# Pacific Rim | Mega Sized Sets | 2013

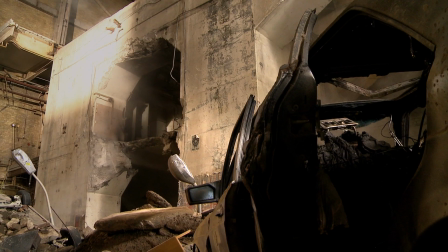[0:08]
Every movie has to have a portion of analog practical effects to really convey the sense of physical reality of the film.
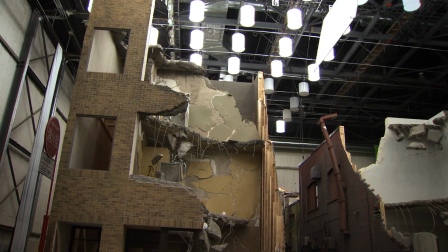[0:20]
We built entire city blocks, the buildings, the cars, everything was rigged with the same hydraulic system.
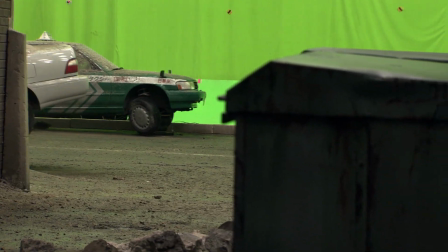[0:28]
So the whole set, the whole street would bounce when the kaiju is walking.
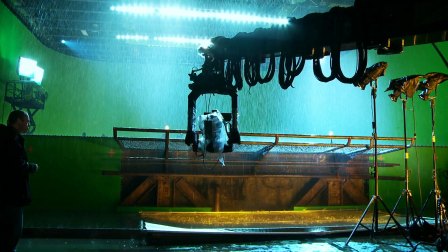The sets are huge and massive.
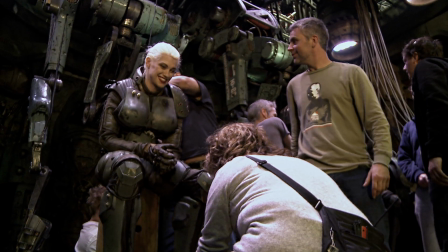[0:42]
I walked onto set the first day and was overwhelmed by the magnitude of the project.
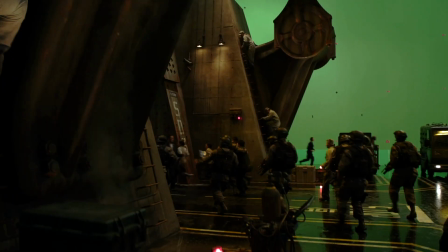[0:49]
The sets are beautiful.
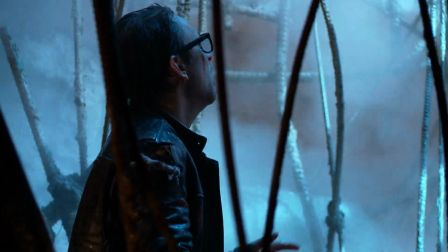[0:56]
This set that we're in is the budget of season 1, 2, and 3 of It's Always Sunny in Philadelphia. Just the set. That's money.
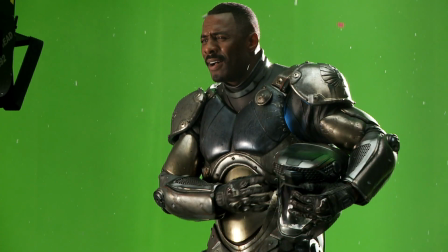[1:06]
Everything that you see on the screen where we are actually physically touching, is real.
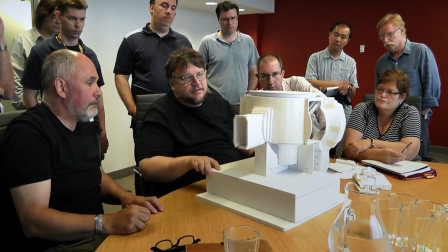[1:12]
From a design standpoint, it's all manufactured, it's all designed. It's not going to existing locations and just dressing them up.
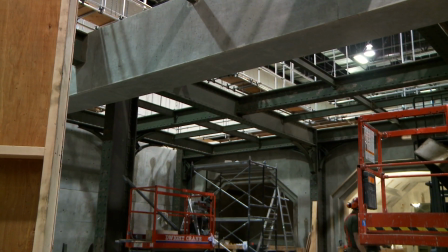[1:20]
The Shattered Dome, that was sort of the biggest evolution on the show, and it took a lot of people, many different concepts to settle on the final direction.
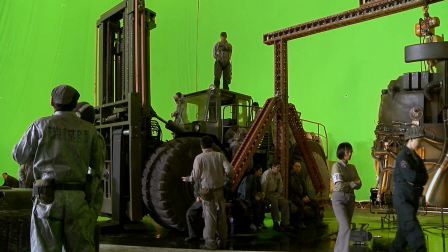[1:32]
We're surrounded by green, and it's still full of practical elements.
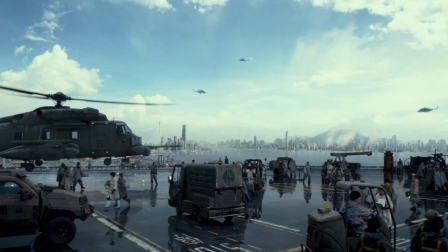[1:38]
Props, hand toys, little vehicles, little elements. And I think that's the balance that he's found.
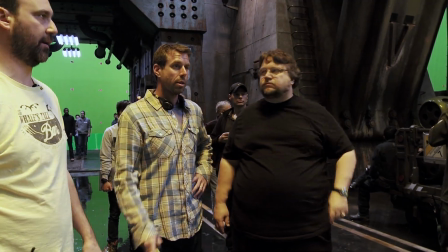[1:44]
The biggest stage in North America could only accommodate 1/8 of the Shattered Dome.
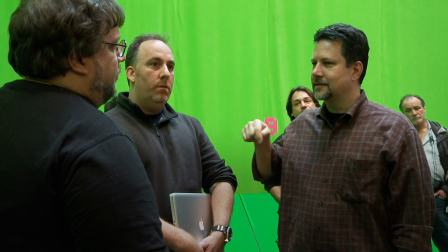[1:49]
We can't really get far enough away from that set piece on this stage to be the beginning of the second piece.
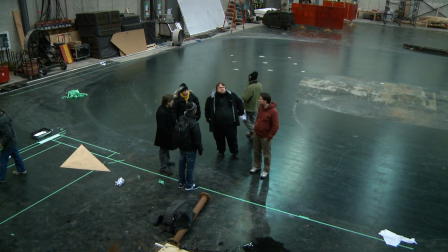[1:56]
We created a grid of lines on the floor, and we moved the elements,
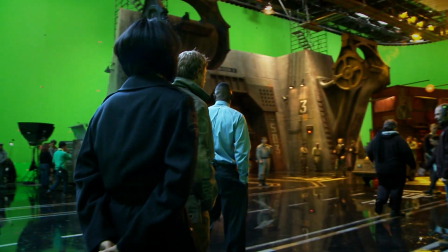[2:01]
architectural elements around, but they really were walking left to right on the same stage over and over and over again.
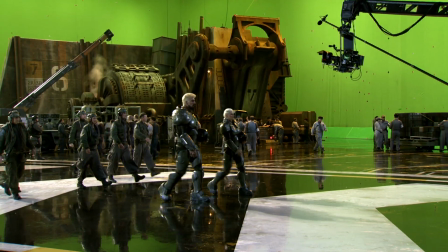[2:09]
When they finally walk the Shattered Dome, it looks like a single walk in a huge space,
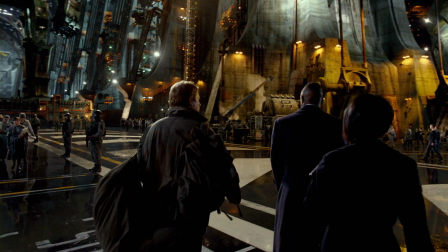[2:15]
but it really is 8 or 9 walks through the same set.
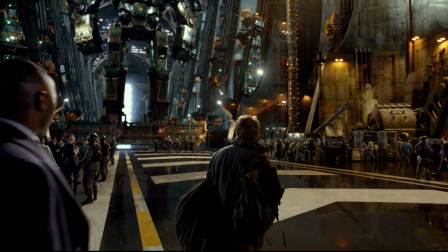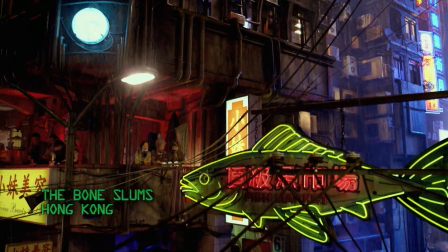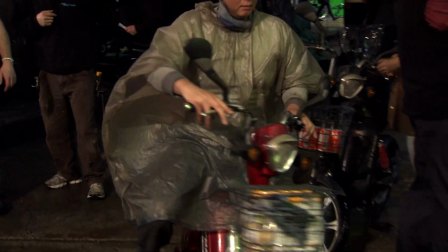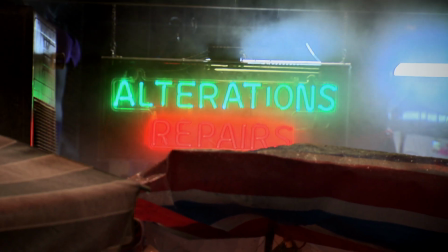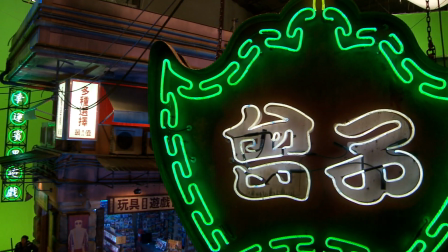[2:39]
We have built an entire stage of a street for Hong Kong that, essentially we film in one day.
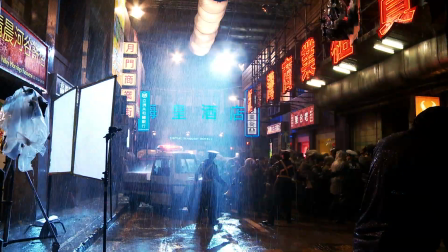[2:47] Action!
You're doing it on an accelerated pace.
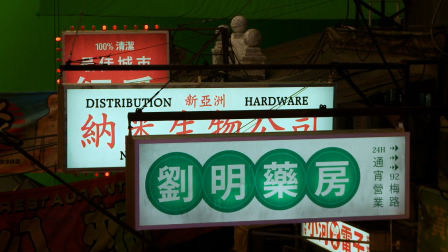[2:50]
I mean, let's face it, it takes decades to build streets like that and the character that goes into it,
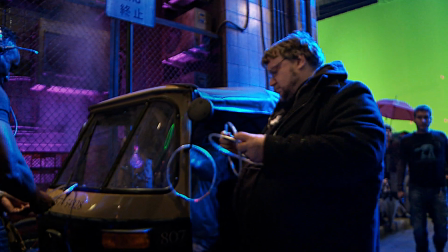[2:56]
and we don't have that kind of time, so it is a grand experiment.
How do I turn this on?
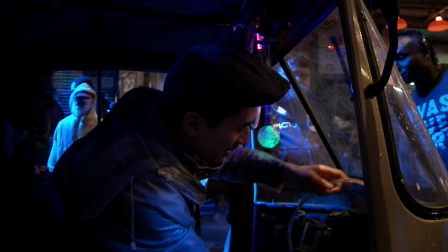[3:02]
I happen to love the set of Hong Kong. I loved it because they felt very real.
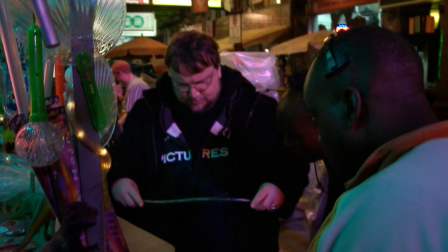[3:08]
And they were very challenging to light and very challenging to orchestrate stuff in with hundreds and hundreds of extras.
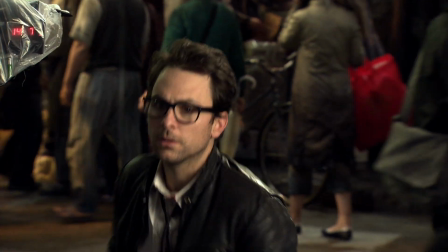[3:16]
The set of Hong Kong I think they had 400 extras that day.
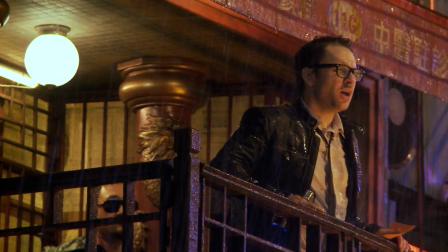[3:20]
For a minute, you get an idea of like, oh, this is what working's like for someone like Tom Cruise or someone. You're in the middle of like some awesome set, trying to look awesome, just being awesome.
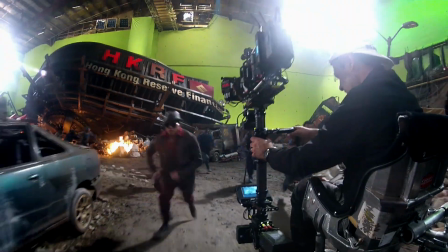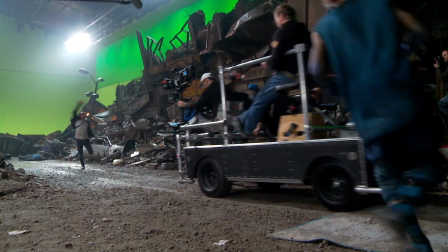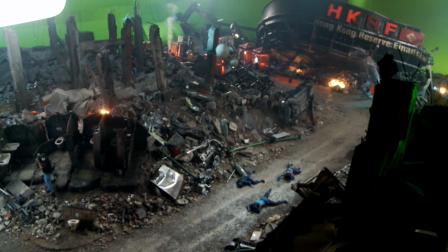Of course, you've got this creature that's of immense size running through an area like that.
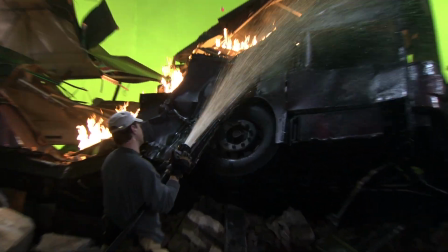[3:50]
It's going to be kicking cars out of the way like it's nothing. Essentially, all the buildings in the vicinity have been torn down to rubble.
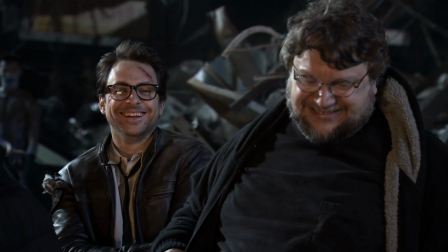[4:03]
What Guillermo really wanted to do was dwarf human scale,
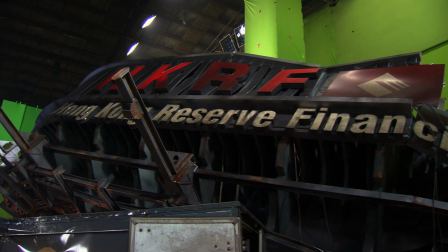[4:08]
to give the audience a sense of how really small we are.